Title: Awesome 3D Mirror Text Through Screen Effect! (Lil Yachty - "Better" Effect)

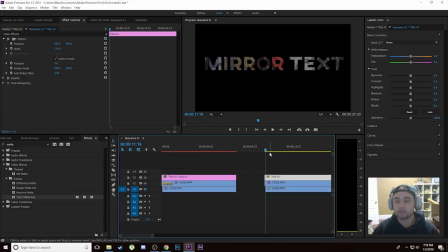(4:15)
Or what you can do is you can just experiment with the keyframes to create your own animation of it flying through the screen. But I'm going to give you guys the exact values just so it's a bit easier. So what we're going to do to start off is when we're at our starting position here, what we're going to do is we're actually going to make the scale 58, just like that.
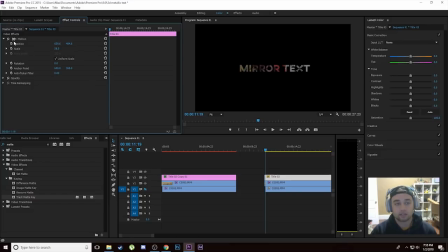(4:30)
We can keep the position exactly where it is just because it's already should be in the center, however it is right there. But 58 is a good starting size. Next, what we're going to do is we're actually going to keyframe position, scale, and rotation. And then we're going to move a little bit about here. Just drag a little bit.
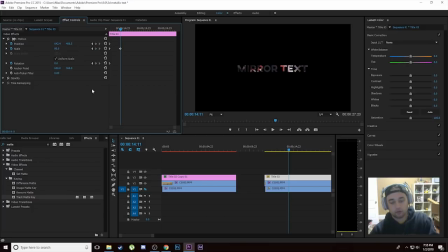(4:46)
And then we're going to make the scale of this around 80, something like that. So here's what we just created. We just created the small little growing of the scale from 50 to 80 just so it gets a little bit bigger. Next, we're going to drag a little bit more to around right here. And we're going to make the scale around 225.
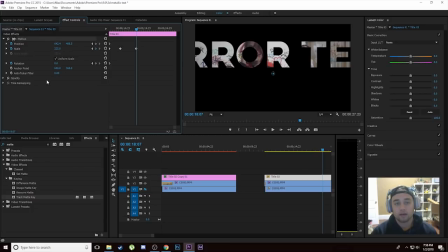(5:02)
So click 225. And we're also going to click motion, this box next to motion right here, and we can just center that again like that. And that's going to create another keyframe just for the positioning. So here's what we created so far. Let me play that for you guys. Just a small little growing, and then gets bigger like that.
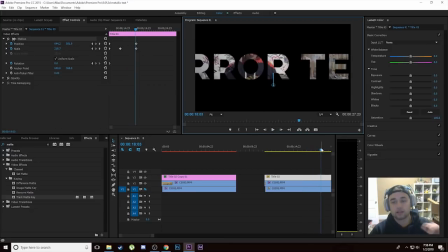(5:21)
And now we're going to add one more value so that it completely grows to the size of the screen. So we're going to drag a little bit more, and we're going to make the scale 1142, just like that.
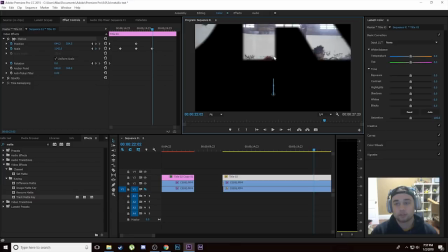(5:33)
And then we're also going to click the box again, and we're just going to drag this down, and we're going to center that once more.
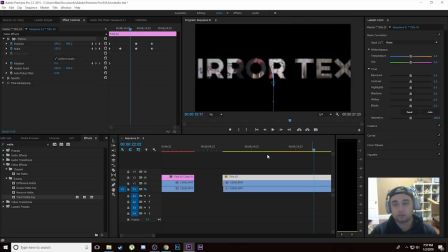(5:39)
So we're on the R just like that. And then here's what we got going like that. Zooms in on the R a little bit.
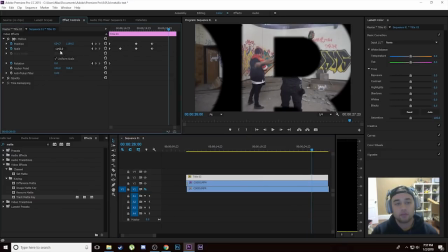(5:45)
Now we're going to drag to the very end right here, and we're going to make the scale 6, and we're going to make the scale
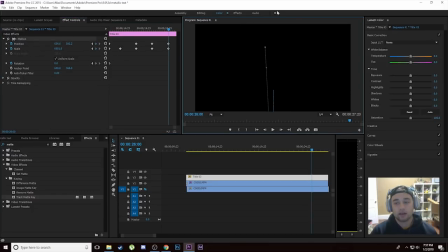(5:54)
6601, and click enter. And then click on the box again, and then just reposition that so it is the full size.
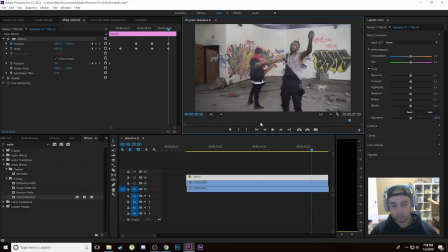(6:00)
You might have to drag around a little bit to find it, but just make it the full size of the frame, just like that. So now let me just go to the beginning and show you what we just did with those keyframes.
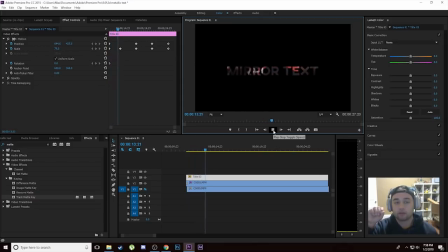(6:07)
I'll play it for you. We've got it going from 50 to 80, gets a little bit bigger. Now you can see going through this through the letters a little bit,
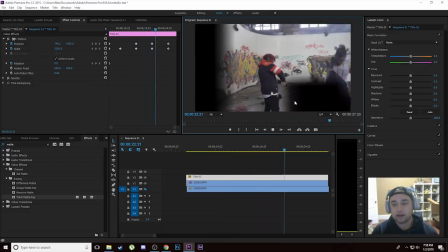(6:15)
and then grows to be the complete size of the actual screen and go through the letter just like that.
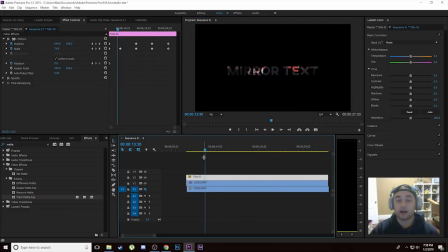(6:21)
Like I said, you can make your own keyframes. That is what I used. Hopefully that'll help you save time.
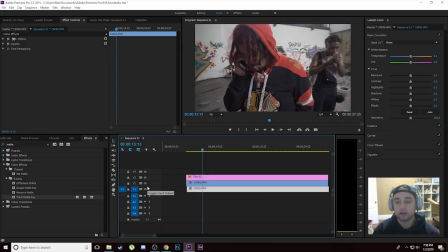(6:26)
So now we've done a lot of the work. All we have to do now is actually just make adjustments to this layer right here so that we can see the text a little bit more clear. So what we're gonna do is click on this middle clip right here, and we're just gonna bump up the exposure a little bit. And that's gonna help a lot just to be able to actually see the mirror clip with this original one kind of made.
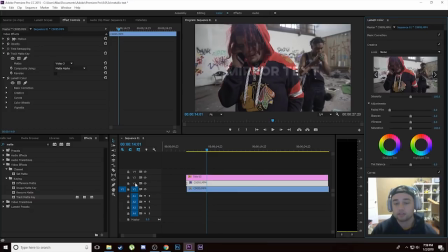(6:43)
What we can also do is we can apply any color grading to this clip, because what this is just the video layer within the text.
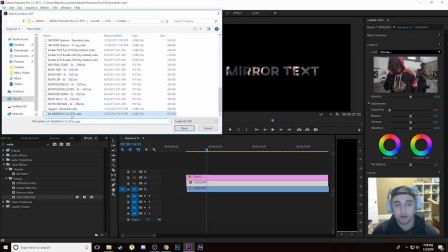(6:49)
So I'm going to go ahead and add a LUT onto this. I'm going to go ahead and add the Arapaho LUT just to kind of make that a different color.
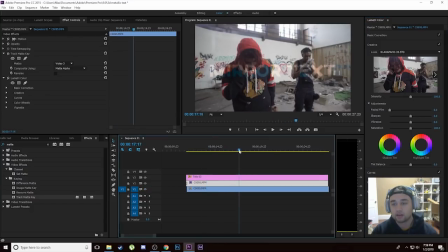(6:56)
And applying the LUT is going to give you that different color difference whenever it zooms in from the original clip.
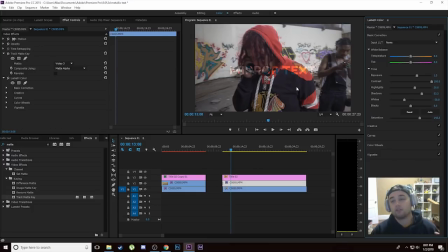(7:01)
Okay, so we did adjustments of our color grading. We added a LUT.
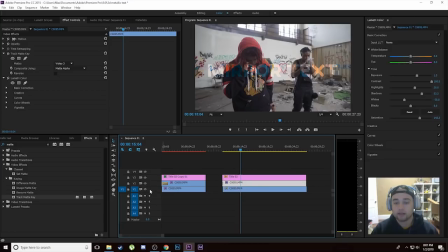(7:04)
We bumped up the exposure and the contrast a little bit of that second clip, the actual just clip of the text here, just so it can differ a little bit from this bottom stuff and kind of give it that more offset. What you can even do is you can even bump down the exposure a tiny bit of the bottom clip like that, just to kind of get a little bit more offset.
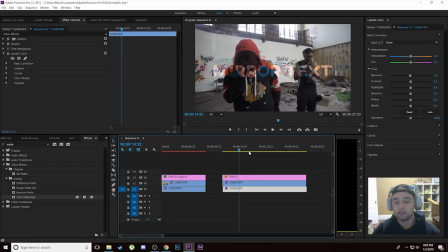(7:22)
Now the only thing we have left to do is to make this text 3D. So there's a way I'm going to show you guys how to do this, and it makes it a lot simpler. And the cool thing about this is it actually fades from being normal text into 3D text. So I'll show you how to do
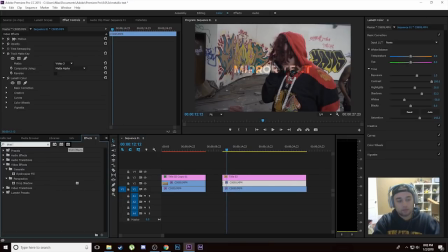(7:34)
that. So what we're going to do is I'm going to look up the drop shadow effect, and it's under perspective.
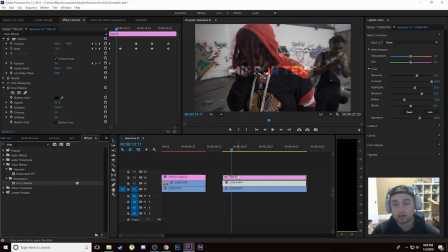(7:40)
Once you've got your drop shadow effect, go ahead and drag that onto your text layer right here. You can also do this method by putting all the drop shadows on this middle one. The only difference is if you put the drop shadows on the middle clip, you're gonna see that this has more of like a black and more bold background.
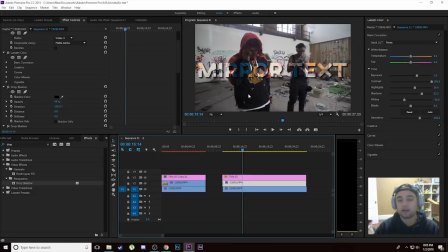(7:55)
So if you would like to do that, you can. If you wanna have more of like transparent text, you can do it my way. So either follow the steps and put it on this middle clip, or what you can do is follow the steps I'm about to show you to put it on this top clip right here. So I'm gonna put the drop shadows on the top clip. And as you see here, it just makes that a little bit more 3D already.
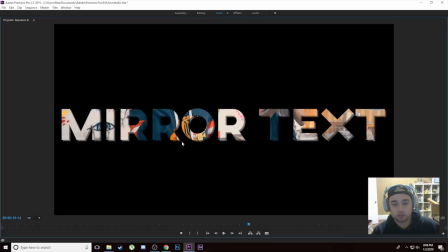(8:13)
I'll just hide this clip just so you can see a little bit more. You can see that there's a drop shadow beneath that right there, just kind of giving it that 3D perspective.